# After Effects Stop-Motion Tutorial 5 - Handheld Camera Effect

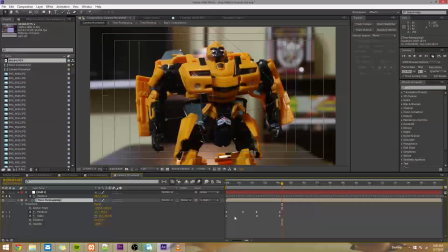So if we play that, we should see not only our manual keyframes, but also all of these keyframes from our motion tracking. So let's check that out.
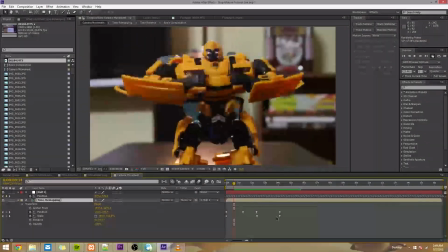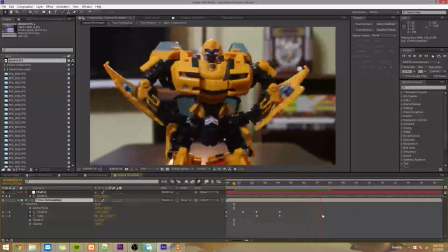Alright, so as you can see, that looks pretty good. So now we've got not only our manual keyframes, but also we've got this handheld camera data that allows the camera to just stay alive and keep moving even after we manually keyframe it.
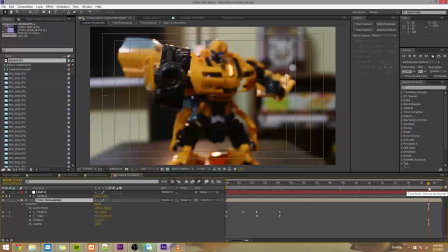So that's just a really nice touch I like to add. It's not necessary, and obviously there are shots where you wouldn't want it there. But it's something I've seen a lot, and it's something I really like to add just to make things feel more real, especially in just short little stop motions like this where nothing really happens,
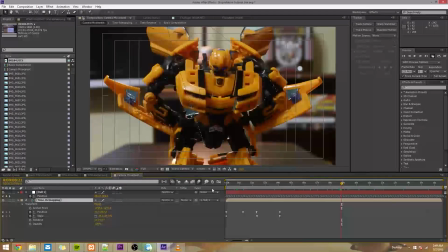things are just standing around. I think it's a really nice touch. And don't forget to turn motion blur back on for this layer.
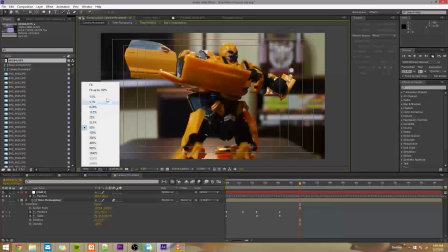It's barely noticeable, but it's there, especially if you have a quick jerk with your handheld camera motion.
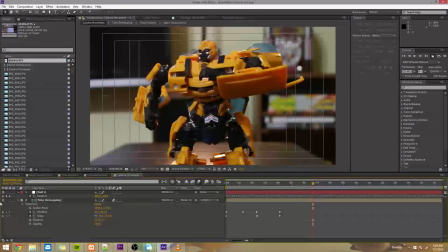And remember, you could use any camera motion you want.
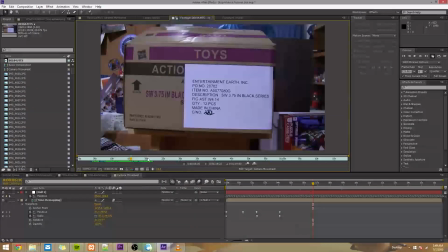So you could film a box or whatever, and you can move the camera in whatever way you want. You could even theoretically move it so that it'll match these manual keyframes we set. And really, that would be a lot better than setting manual keyframes.
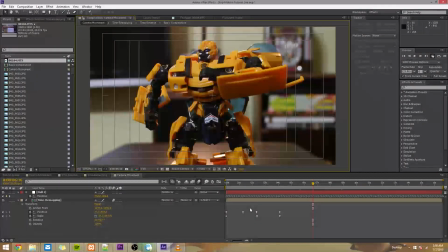Of course, it'd be a lot harder to get the timing down, but the power of motion tracking is really cool, and I think this is a really cool way to use it.
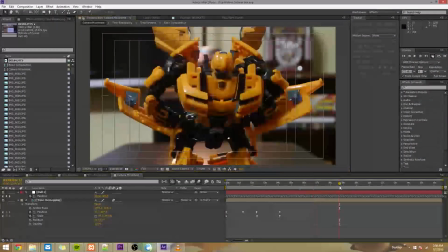So that's pretty much it for adding camera movement.